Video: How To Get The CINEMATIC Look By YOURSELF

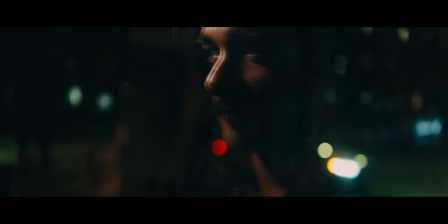in this video we're going over how I shoot cinematic videos of myself kind of like what I'm doing right now and everybody being really creeped out looking into my front sliding glass window so
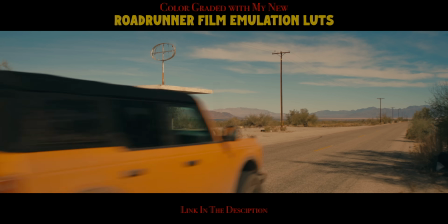guys we're basically going to be going over multiple breakdowns from the previous video I released and the big lessons you'll walk away with this video is
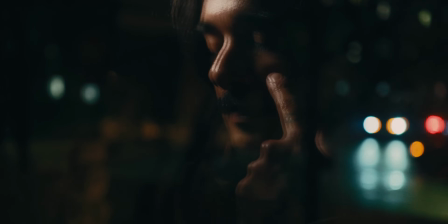just one lighting from the shadow side you can see even this shot right here the lights carving out the shape in my face right here everybody has to be creeped out if they're looking through the window right now second is color contrast and then we'll kind of go over storytelling and everything for this
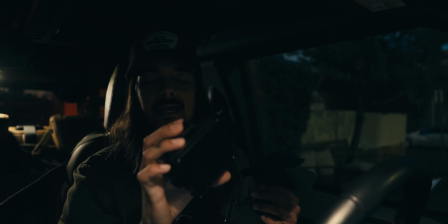shot i just need a little bit of a kicker light on me gyun m20c i made a review about this and some of my homies were
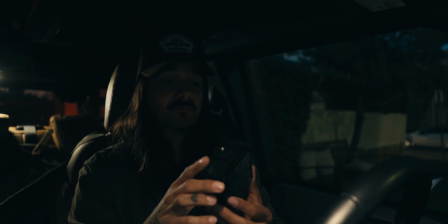like did you actually like that thing yes this has probably become my most used light so a trick
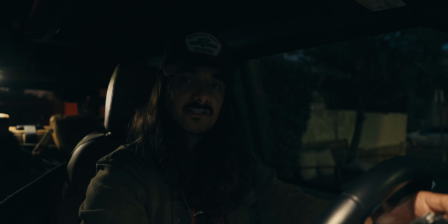aside from you know shooting from the shadow side so obviously the fx3 is going to be over here.
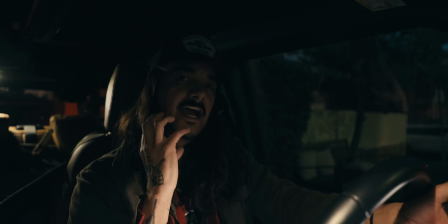So I want to try to get the light over on this side to create shadows on the side that the camera's seeing, if that made sense.
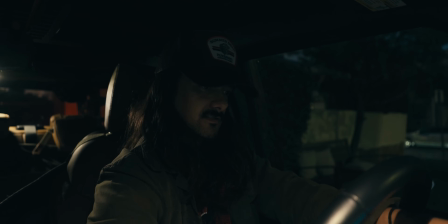What if we bounce it back into the window here? All right, now we have just a real subtle blue light. So we're going to get a lot of tungstons from, you know, the Hollywood streets here. So we're creating that natural tail and orange. This is how tail orange is supposed to be. It's not supposed to be in a color grade. You're supposed to try to get in camera.
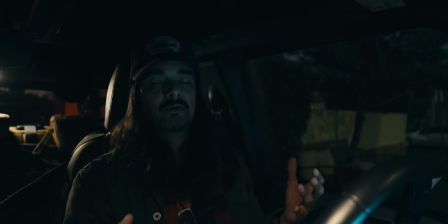That's where the magic happens. That's how you get the cinematic look. I know a lot of people hate on the till and orange, but it's just, it's color science. You know, our skin tones are orange and the complimentary colored orange is till. So that's personally why I like it so much.
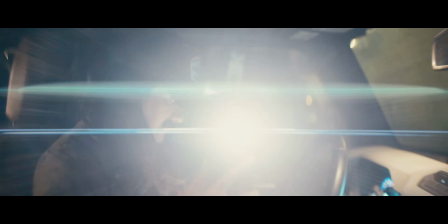All right, we're rolling on the FX3. There we go. You see, we got our flares there.
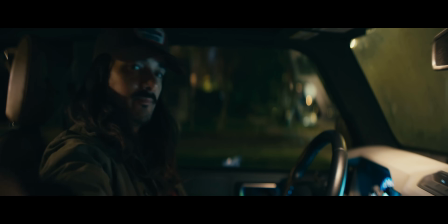We're at T24 on the Blazar Remus. Let me show you.
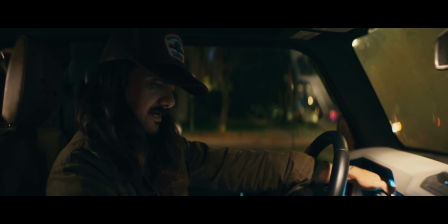So this is without the light. Let's just turn on the car here. I am about to run out of gas, so we're going to have to run this.
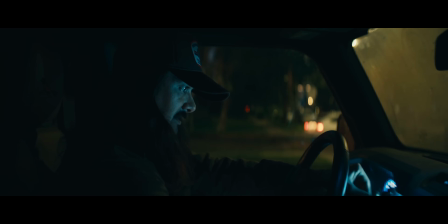So that's actually too much light. So let's go and dim it down. We're at 15%. This is it off. There we go. So it looks like the lights coming from my dash. That's the whole point of this. We're getting some cool flares as we drive around. So let's just hit it.
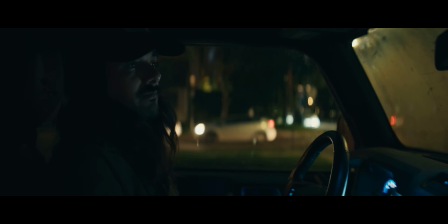So, guys, this is the effort that it takes to film yourself in a cinematic way. I know it might look complex, but the truth is there's just fundamental things.
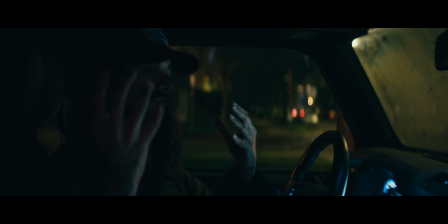Again, you want to light from the opposite side of the camera because you want the camera to see all the shadows on whatever your subject is. You want to create color contrast. So you see, again, we're going to have warm lights outside and I'm creating this bluer tiller look hitting my face.
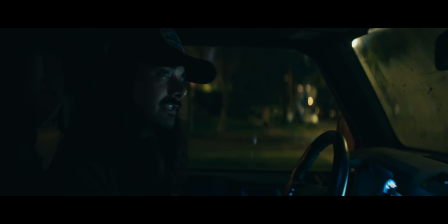Again, that's another staple of a cinematic look. On top of that, you want to do storytelling. A lot of people lack on storytelling, even if you do an insert.
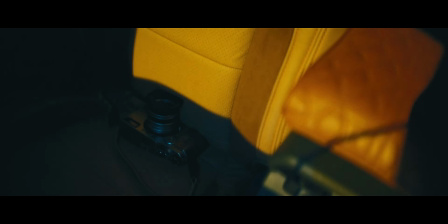So like in this video, I'm going to show the camera set down on the passenger seat. That just creates an environment of like my camera and I are going on a road trip.
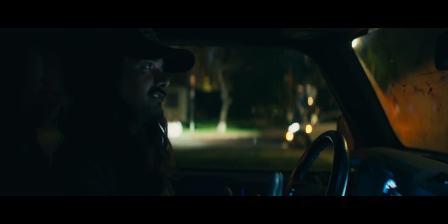But if you're trying to create a cinematic video, you know, it's okay to, you know, have some moments where there's just,
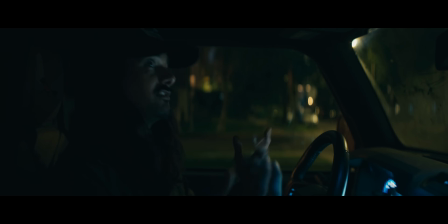you know, whatever the product is or whatever the thing is that you're talking about. Okay, let's hit it. All right, guys, even Sedona's in here for the ride. All right, I'm going to get to it. I'm going to put this camera away.
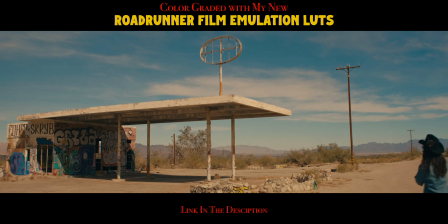So, guys, when it comes to filming yourself and you're using cinema glass, you know, to get more of a filling out of your shots, you need a focus system.
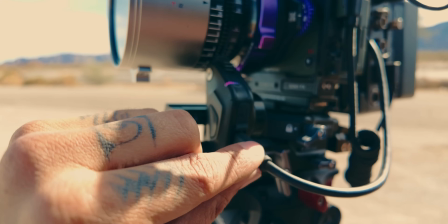This is my go-to just because I can easily put a USB-C cable.
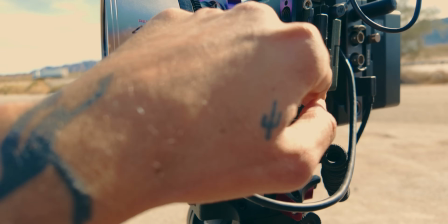Some cameras will actually power this motor via USB-C and you can also do camera control from it too.
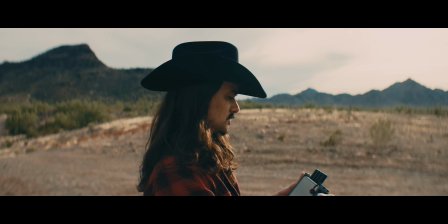Do you need a wireless monitor set up too? I use the DJI just because it's so easy just to bring this up to the back of the camera like this.
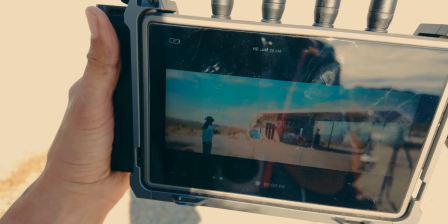You can see it's the focus motor right here. So I think right here would be good. So I need to redo that composition.
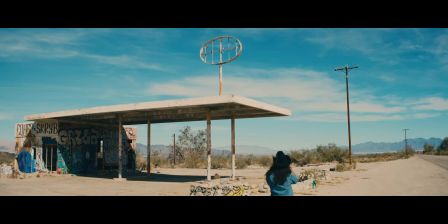Again, I think for some people, this might be a touch.